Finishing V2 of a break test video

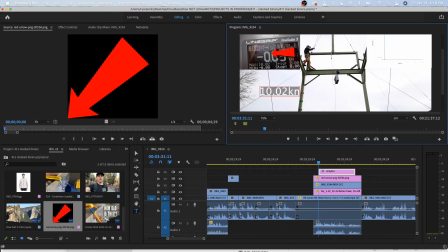10.02 kilonewtons, and I could put that underneath. Easy to understand, easy to read. There's a lot going on in this clip.
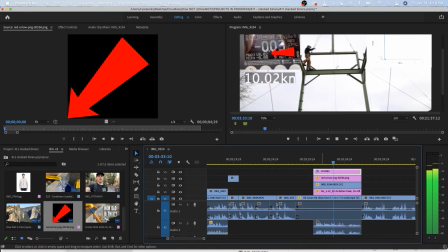Boom. You see, wow, a slow-mo. 99 next to the battery. That means 1 log has happened, and we were at 1280 hertz. So now, in all of that quick stuff, you can know that this load cell is reading fast enough to properly catch that information if you are an engineer and know those kinds of details.
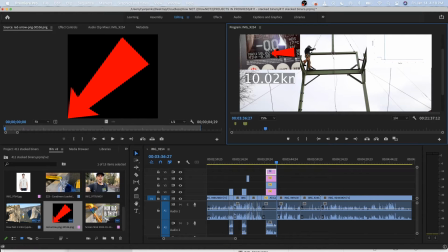And you can see that the graph is kind of boring in the fact that it's just goes straight up.
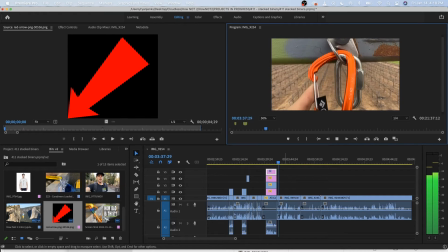But so after 10 kilonewtons, the carabiner looks like this. The other side looks like this. So far, not too bad, other than that notch.
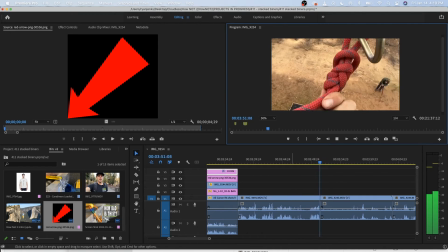The figure 8 looks like this.
That's real draggy.
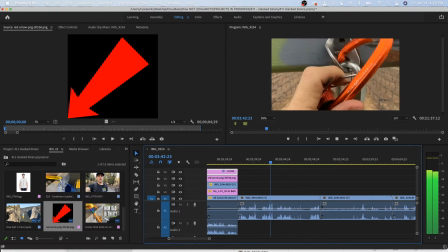That needs some work.
Like this.
So I finish it not on the audio, but on that action.
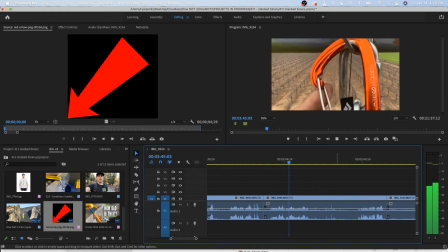So far, not too bad.
And then figure 8 look.
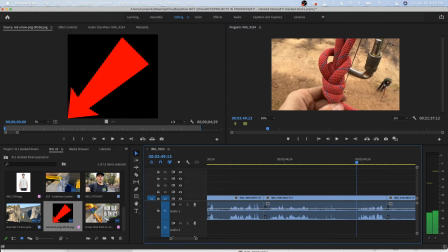The figure 8 looks like this.
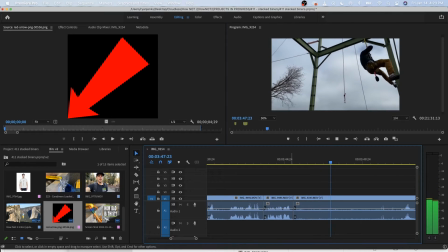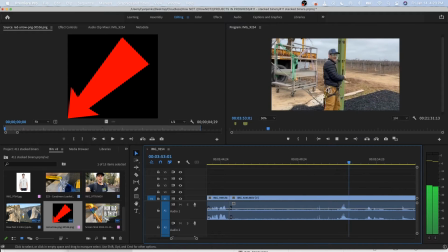so that's kind of funny to go fast-paced, and then kind of,
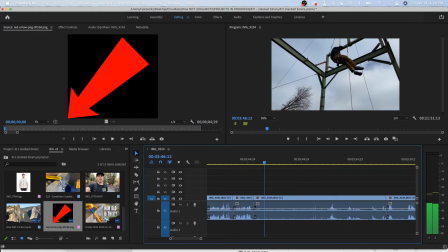because you can see that I guess you can cut off some of it. Like I really do need to plug these guys.
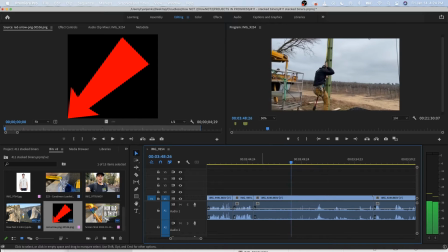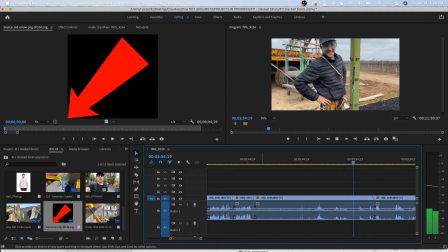That was a perfect descent.
So. I might even leave the laughing, you know. So.
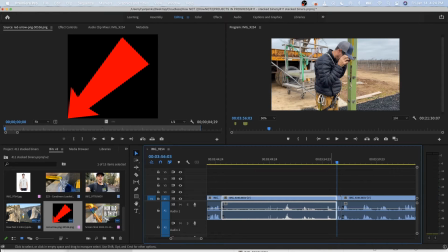Well, maybe there, because it doesn't end that well otherwise.
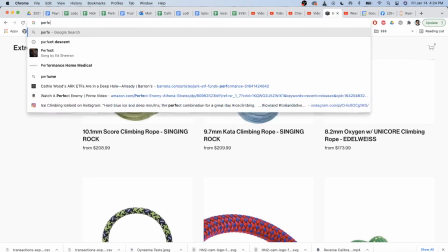I might throw, if you go to the website, you can go perfect descent, auto belay,
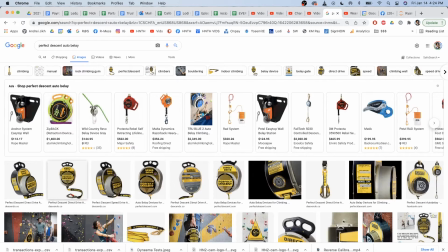images, and it's direct drive, speed drive.
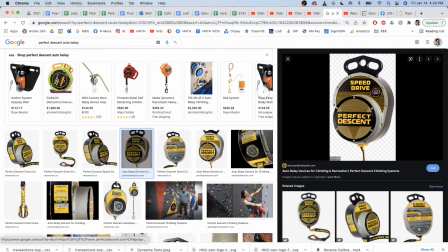What I might do, I wonder, is that a PNG?
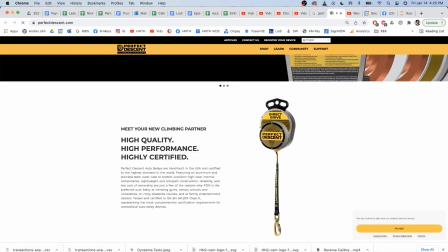I would love a PNG, baby. Give me a PNG. Save image as.
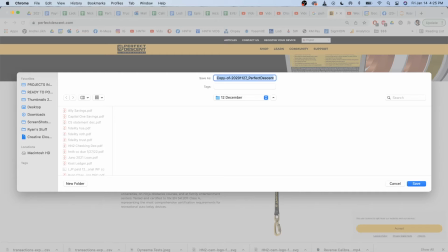I don't know. Let's go to projects in progress. Oh my gosh, where's the damn stack of beaners? There we go. Version 2, assets. Okay.
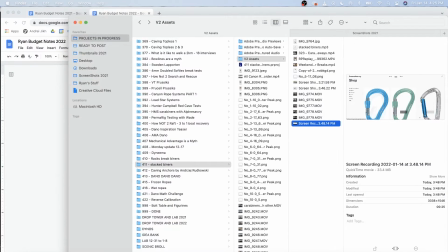So, version 2. Oh, that's a PNG.
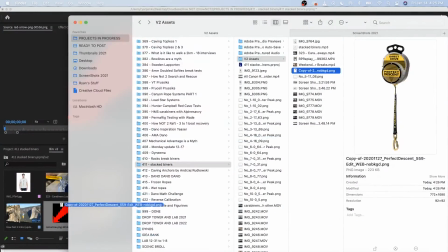Oh, please make my life easy. Oh, it's a direct drive.
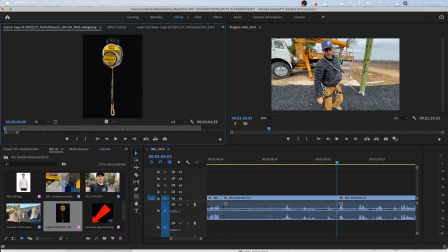That's not what I have. Why do I have a speed drive? Anyways. Whatever, it's a perfect descent. Oh, that looks terrible. Why is it cloudy?
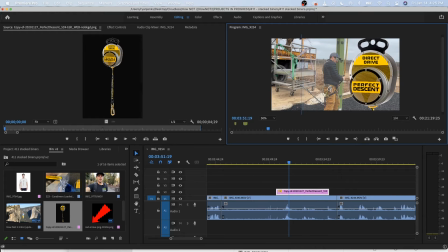I guess maybe... Oh, that sucks. Well, you get the gist. It's a placeholder.
That was a perfect descent.
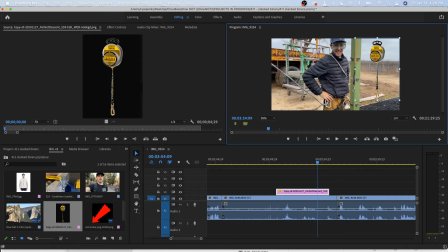That was a perfect descent.
Man, that actually almost works. Let's see here. That